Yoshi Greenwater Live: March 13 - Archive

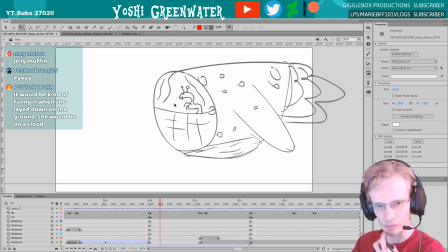She was on the ground. She would be on a cloud. Huh. Yeah, I wanted to keep it a little bit more realistic than that. Yeah.
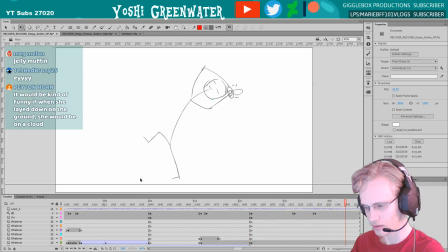Let's see. I mean, well, I guess I have her doing a dance to summon a bubble.
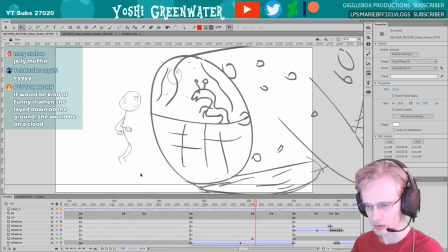Oh, I went back a bit. Summon a bubble here, and at the timing of the music, I wanted to emphasize.
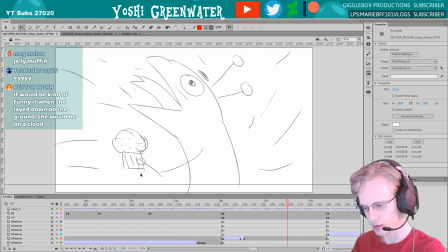So when you hear the little bling, stuff will happen. And this is like more like a maybe a bit of a, you know, a trope, but maybe like our like food wars where they eat the food and they get really excited.
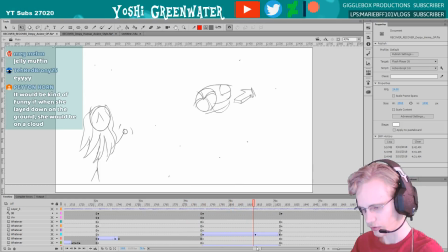I added this shot just because the next shot was taking a long time.
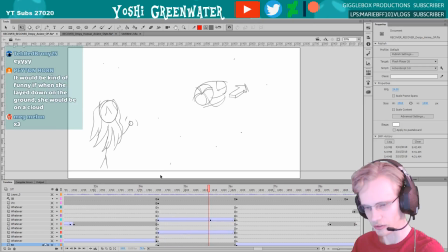Like it was gonna be like a 5-second shot of nothing, so I added this like 2-second shot here just to get her, you know, to have some conclusion, because it was just gonna end here,
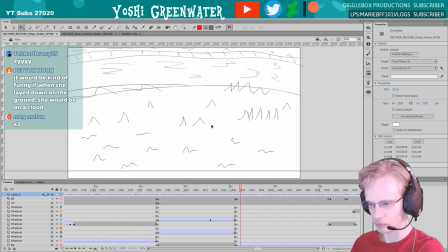and then it was just gonna have this for like 5 seconds, and then she hits the ground. So I wanted to later in, like almost when I was almost like done animating, like the second to last day that I was animating, I added this shot, just to add some conclusion and to break it up.
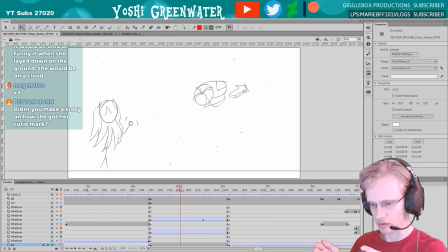So she is, you know, waving to the alien ship as it goes into space. And then we got that. Yep.
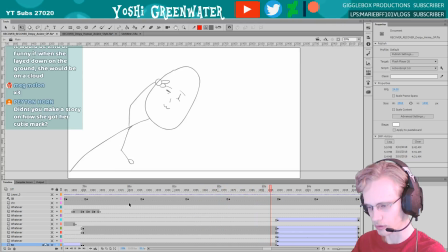And then she wakes up after like a Dragon Ball kind of fall impact thing. A little pose and credits.
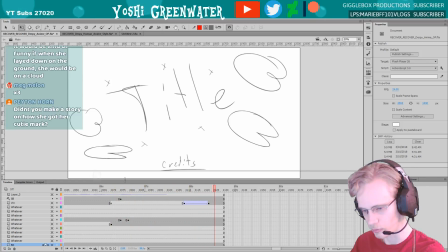And the little ting. And there we go, that's for the storyboard. And then that was the easy part.
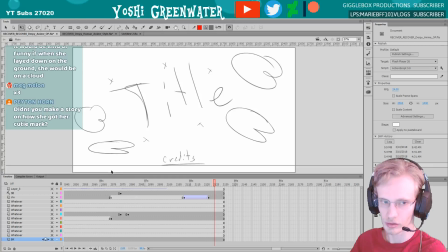Then we gotta go to color when you gotta, you know, do the rest of it and all the other bits of work that goes into it. But how are you all doing? Let's see.
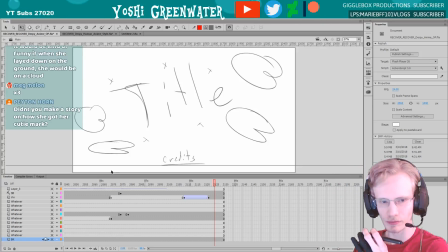Did I make a story of how she got a key mark? I have a feeling I know what you're talking about. Who was it? Horn? The Derpy's toy?
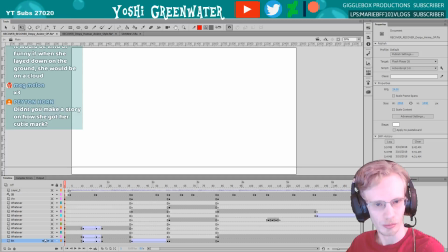Derpy toy? What was it? I bet you could tell me. But you can check that, and I did not make it. If, you know, it's on my channel, it's probably my work. Yeah, so I didn't.
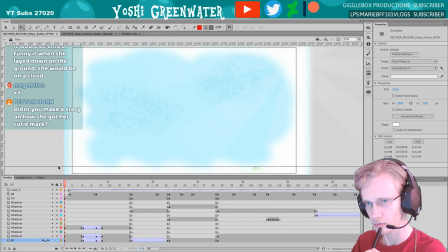If that's what you're talking about, I didn't. I don't think I've explained any of that. Or maybe you're thinking about Minty Road, which obviously I didn't work on that either. Yeah, I never did that. Guess I never really myself found my own headcanon and how that happened.
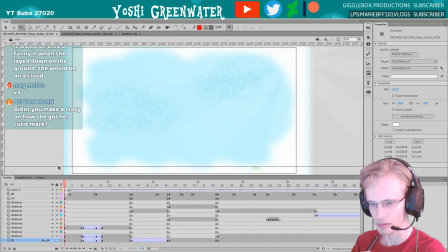So, yeah. Yeah, I want to know what you were thinking of. So get rid of the storyboard now. So, let's see.
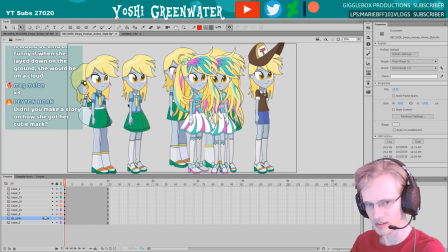There was a lot of stuff when we talked about how then I made all these all these derpies here to draw them,
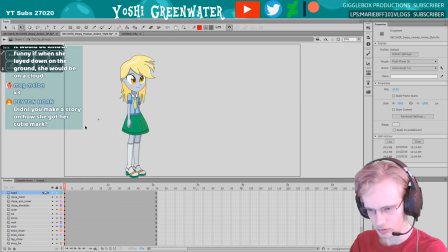design them, make sure that they all, you know, work. They're all in parts for every blue square.
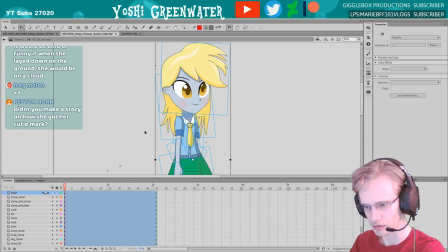It's its own container and artwork that can be moved around. And then each side of each box here, there could be more boxes.
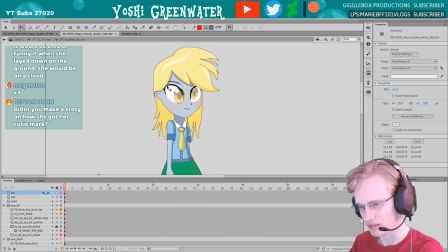And then inside of these could be more boxes.
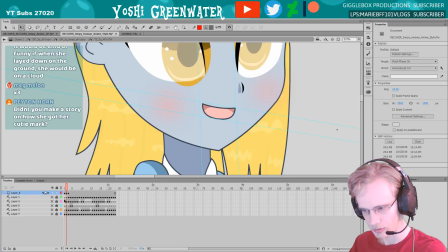So even inside the mouth, there might be, you can see how many frames here of different mouths opening.
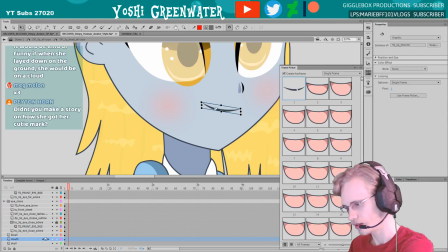And then outside I can, you know, change it. You know, it'll flip to it.
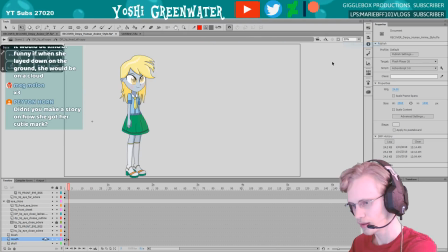So stuff like that. So I designed that.